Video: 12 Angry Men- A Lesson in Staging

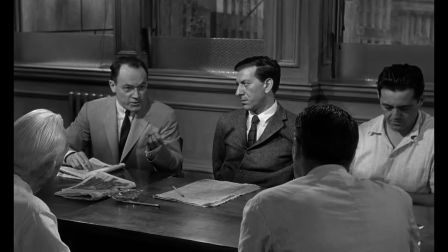The boy admitted going out of the house at 8 o'clock in the night of the murder after being slapped several times by his father.
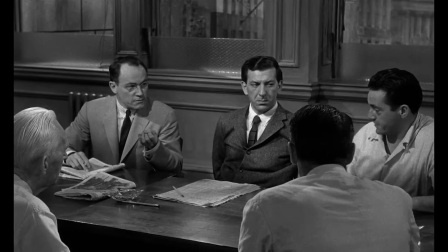No, no, no. No, he didn't say slapped. He said punched. There's a difference between a slap and a punch.
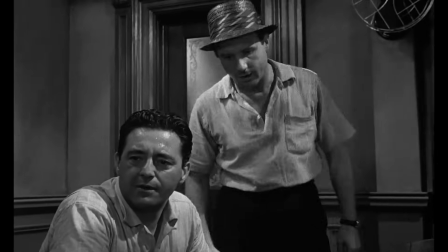After being hit several times by his father.
For one, it creates that playful dynamic where our eyes bounce back and forth between who's ever speaking.
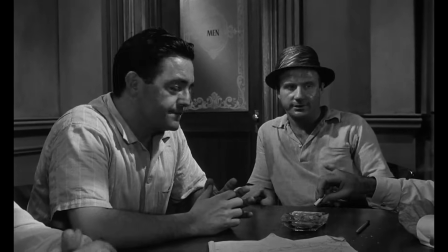But more importantly, reactions tend to play better if we can see them as they're happening, rather than taking the time to cut away.
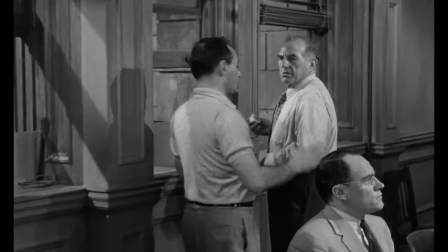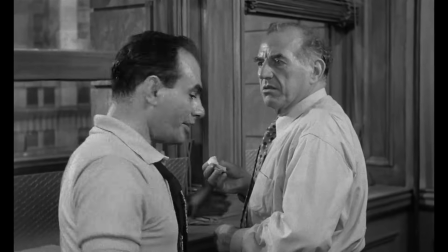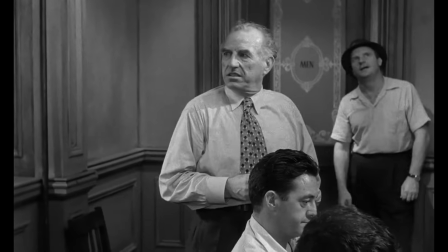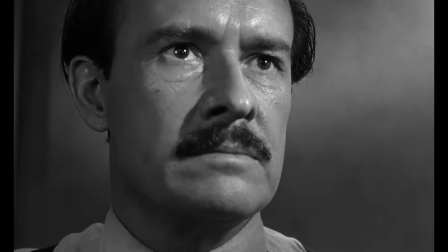Lastly, consider holding off on tight close-ups for only those moments of prime emphasis.
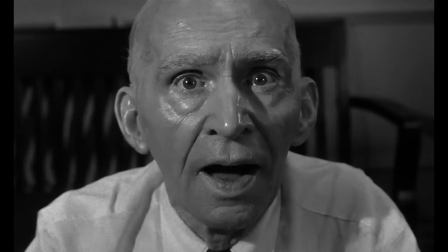If you hold off and then suddenly intercut one,
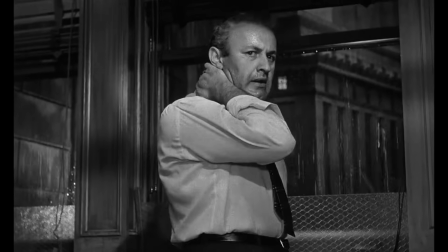I think there's a kind of subcontract click that happens, they clues the audience in that something important is happening simply through the composition.
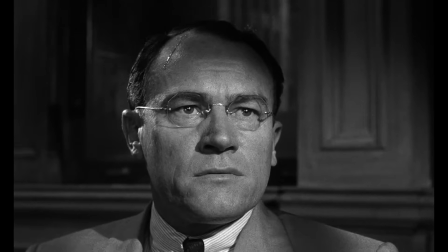And you weren't under an emotional stress, were you? I'll give you a demonstration, somebody get up.
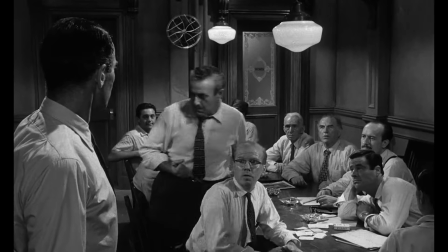And when you put all of these together, when you make full use of every part and every section of the frame,
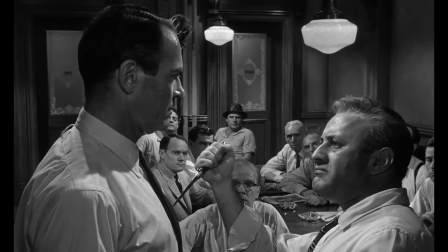when you allow the actors the freedom to move about, and when you integrate the various moving parts of the story all into a single set up,
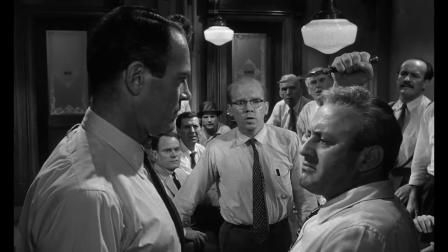you can get something totally engrossing,
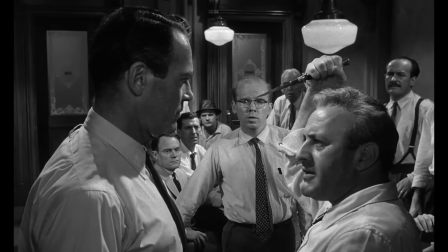because the
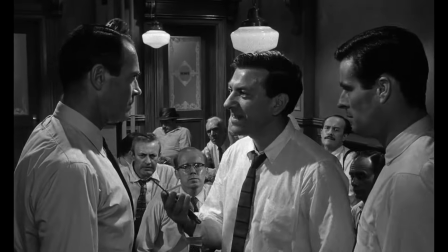best thing about this kind of direction is that it remains engaging and seamless without ever calling attention to itself.
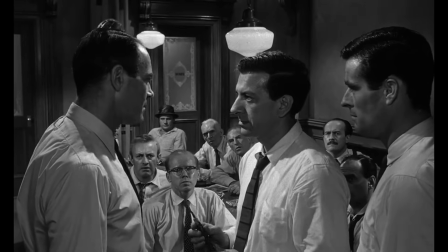You don't have to settle for constant close ups or steady cams and you don't need to go handheld to create constant movement.
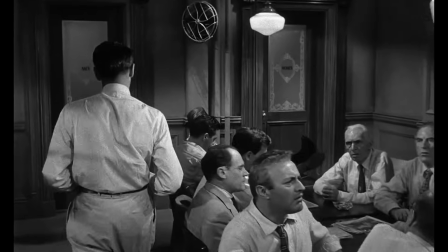All you need is what's right in front of you. The frame. And everything inside of it.
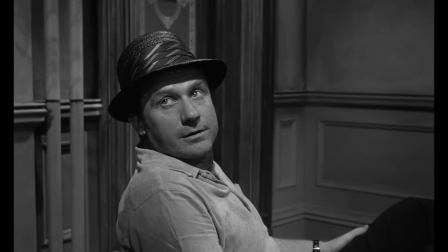How about you? I don't know about the rest of them, but I'm getting a little tired of this yackity-yacking back and forth. It's getting us nowhere. So I guess I'll have to break it up. I changed my vote to Not Guilty. You what?!
Wait, wait, don't go yet. So, I've had an insane amount of fun with this channel for the last 18 months,
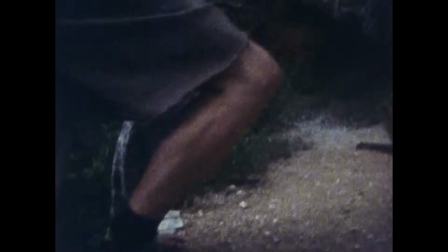but I've only ever been able to treat it like a part-time job, and during all of those 18 months,
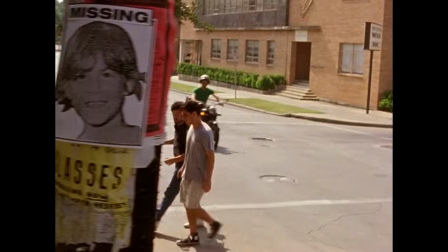it has been a crazy, crazy dream of mine to be able to someday do this thing full-time,
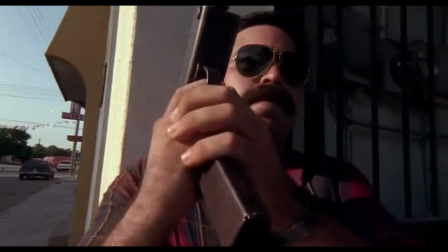and so I have decided to do the thing that every other YouTube channel has already done
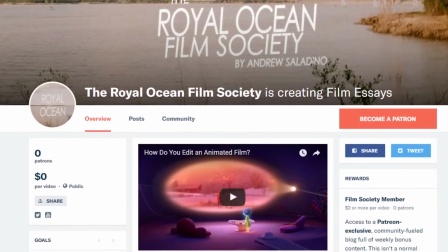and start a Patreon. If you guys don't know, Patreon is a voluntary subscription service where you can help support your favorite creators to do what they do best.
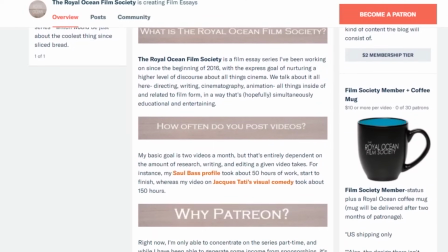You guys already have my my absolute humblest thanks for taking the time to watch my videos,
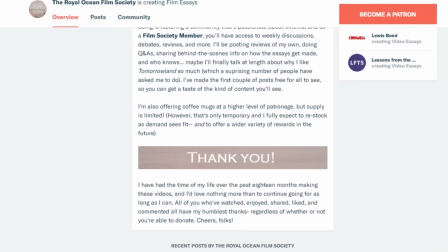and if you do decide to donate, even at the smallest membership tier, you have absolutely no idea how much that would mean to me.
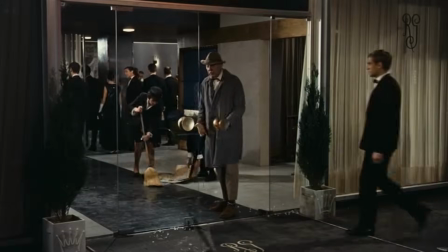It would be the most crazy, amazing thing ever. Every single dollar donated will go directly into making these videos as best as they can be.
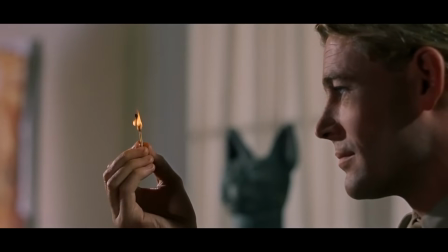It means more in-depth videos, it means longer videos, it means more videos, all of that. If that sounds at all like something you'd be interested in doing,
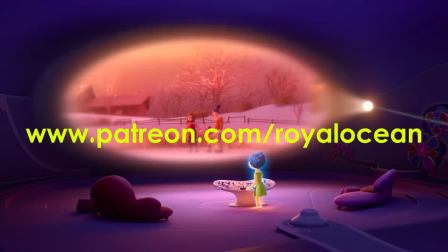you can visit my page at patreon.com slash royalocean or you can click the link in the
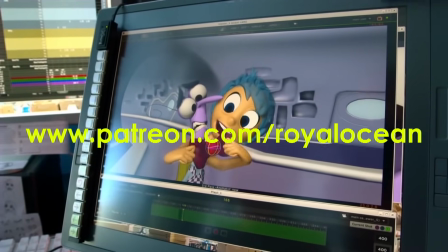description where I've got the whole campaign listed out and the various different levels of membership.
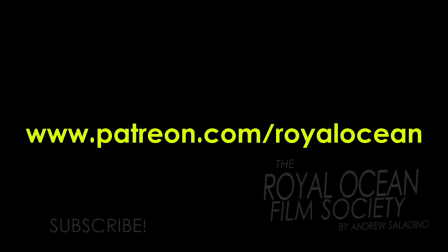A couple of patron posts are already public and maybe, just maybe, some rewards.